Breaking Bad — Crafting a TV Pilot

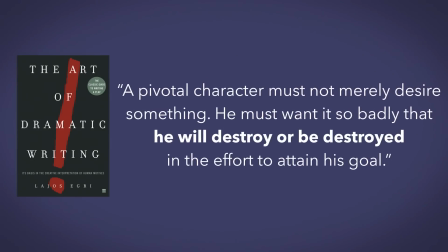8:13 Lajos Egri again writes, "A pivotal character must not merely desire something. He must want it so badly that he will destroy or be destroyed in the effort to attain his goal."
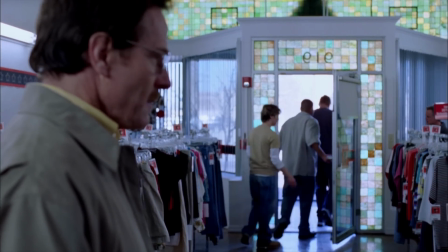8:25 As Walt stands there reveling in the power, we're left wondering who he might become.
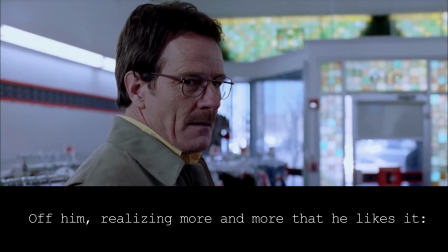8:31 Off him, realizing more and more that he likes it. End Act 3.
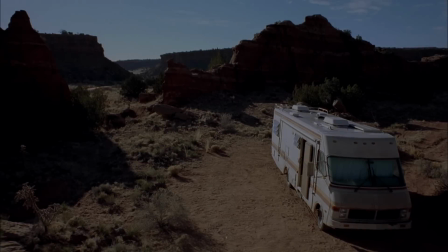8:37 Act 4. The final act of the episode brings us full circle, and connects all the dots that explain what we saw in the opening teaser.
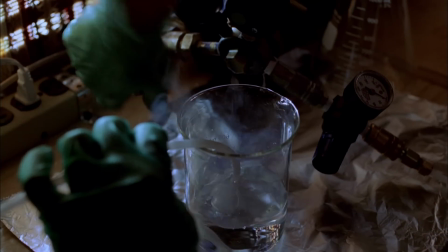8:46 We learn that Walter excels at cooking meth because of his chemistry background, something that will give them leverage in the drug world as well as feed his ego.
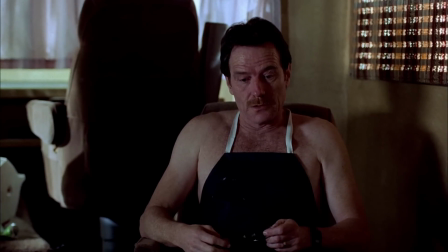8:55 This is pure glass. You're a goddamn artist.
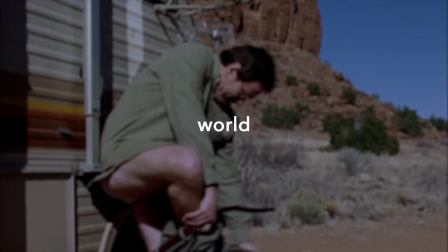9:00 But it also acquaints the audience with the world the show will be exploring as it moves forward.
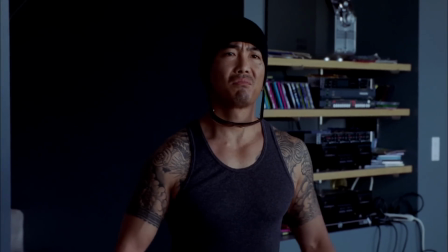9:05 There will be a lot of cooking meth, there will be a lot of dangerous drug dealers threatening them.
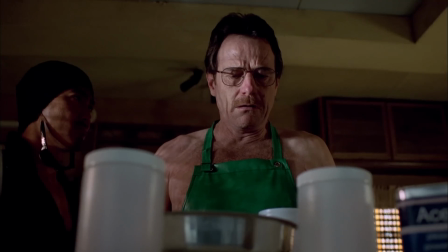9:15 And there will be a lot of narrowly escaping death and being caught.
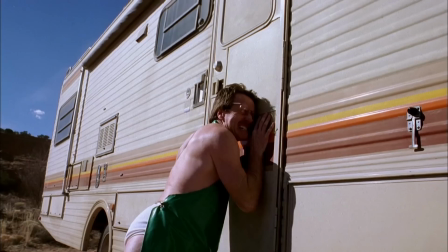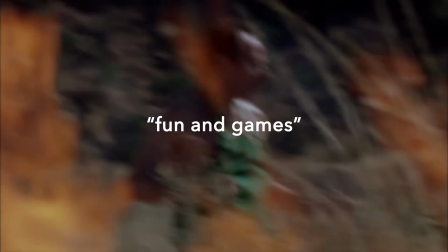9:25 Act 4 is a taste of the fun and games that the show promises.
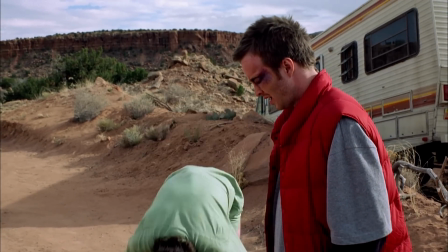9:32 The original example that makes you say, I wonder what's going to happen to them in the next episode.
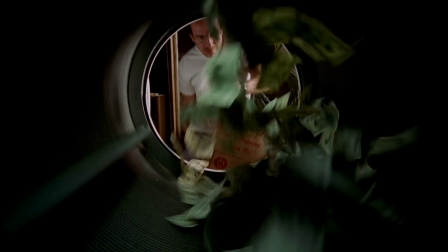9:38 While juggling all these other elements,
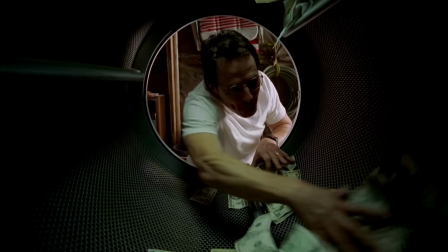9:41 the pilot also manages to tell a satisfying story of a man who breaks free of the monotony and powerlessness of his normal life.
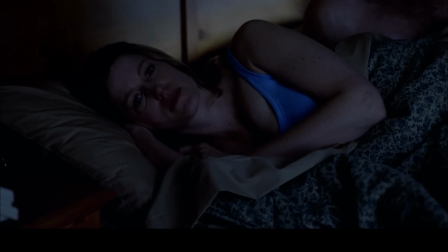9:48 He returns home and climbs into bed with Skylar. A strange feeling comes over him.
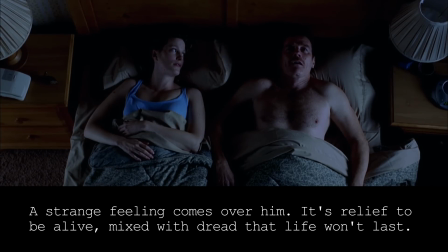9:54 It's relief to be alive mixed with dread that life won't last. It's fear of being caught.
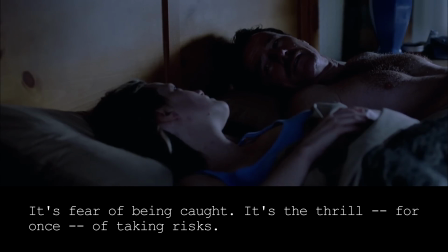10:00 It's the thrill, for once, of taking risks. It's excitement in many forms.
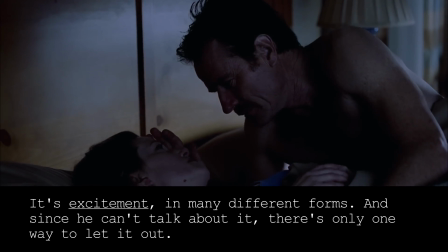10:06 And since you can't talk about it, there's only one way to let it out.
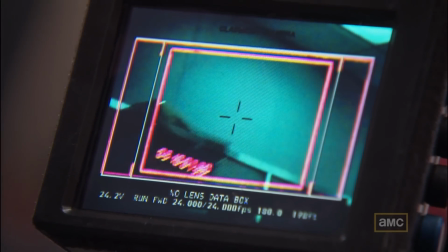10:12 Vince Gilligan focuses almost exclusively on the protagonist in the pilot, allowing him the time to fully render Walt's character.
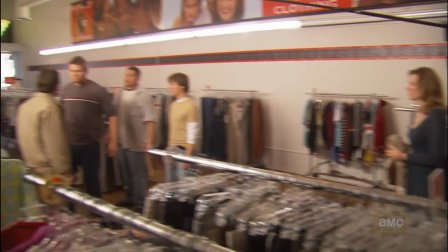10:20 At the same time, it sets up everything the audience needs to know to decide if they want to watch the next episode.
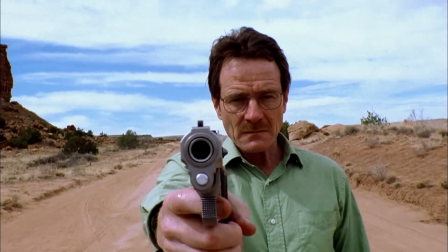10:27 Tone, pacing, characters, subject matter, and so on and so forth.
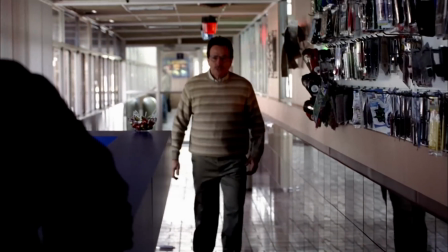10:32 It's the first step on a new path for Walter White, who has finally stopped sleepwalking through life and is pursuing his desires,
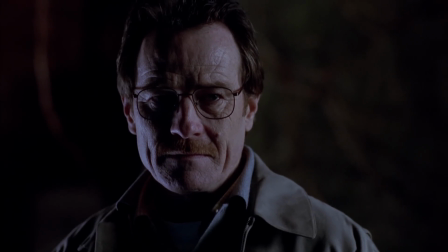10:40 wherever they may lead him. Hey guys, Michael here, hope you enjoyed the video. This video is brought to you by Squarespace.
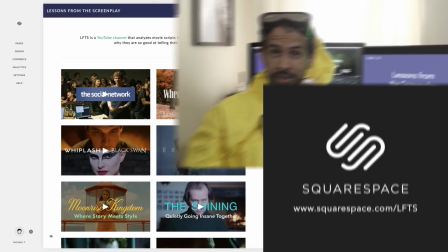10:58 Now, I recently got a chance to use Squarespace to make a new website for lessons from the screenplay,
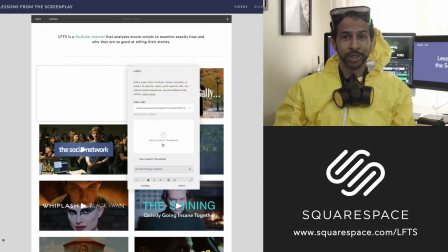11:03 and I was pretty amazed by how quick and simple and straightforward it was to create a website using Squarespace.
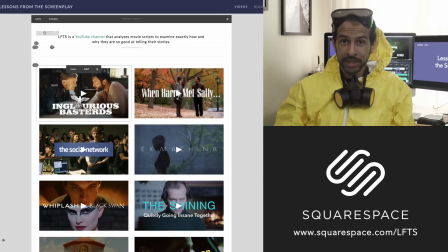11:10 So if you're looking to create a portfolio website for your new reel, or an acting blog,
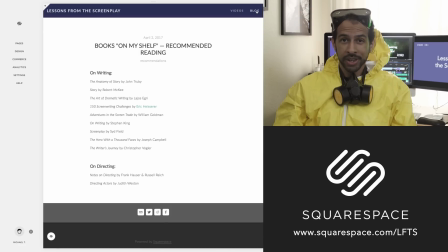11:16 or a homepage for your new film, whatever it is, Squarespace is the place to do it.
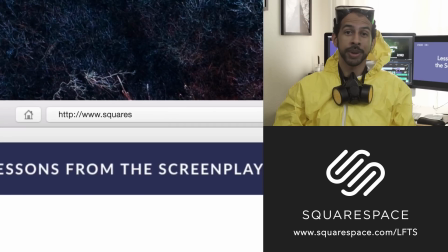11:21 And you can start your free trial today by going to squarespace.com/LFTS. And when you use the offer code LFTS, you get 10% off your first purchase. Thank you to Squarespace for supporting this channel. Thank you to my patrons, without whom the channel would not be what it is today. And thank you for watching.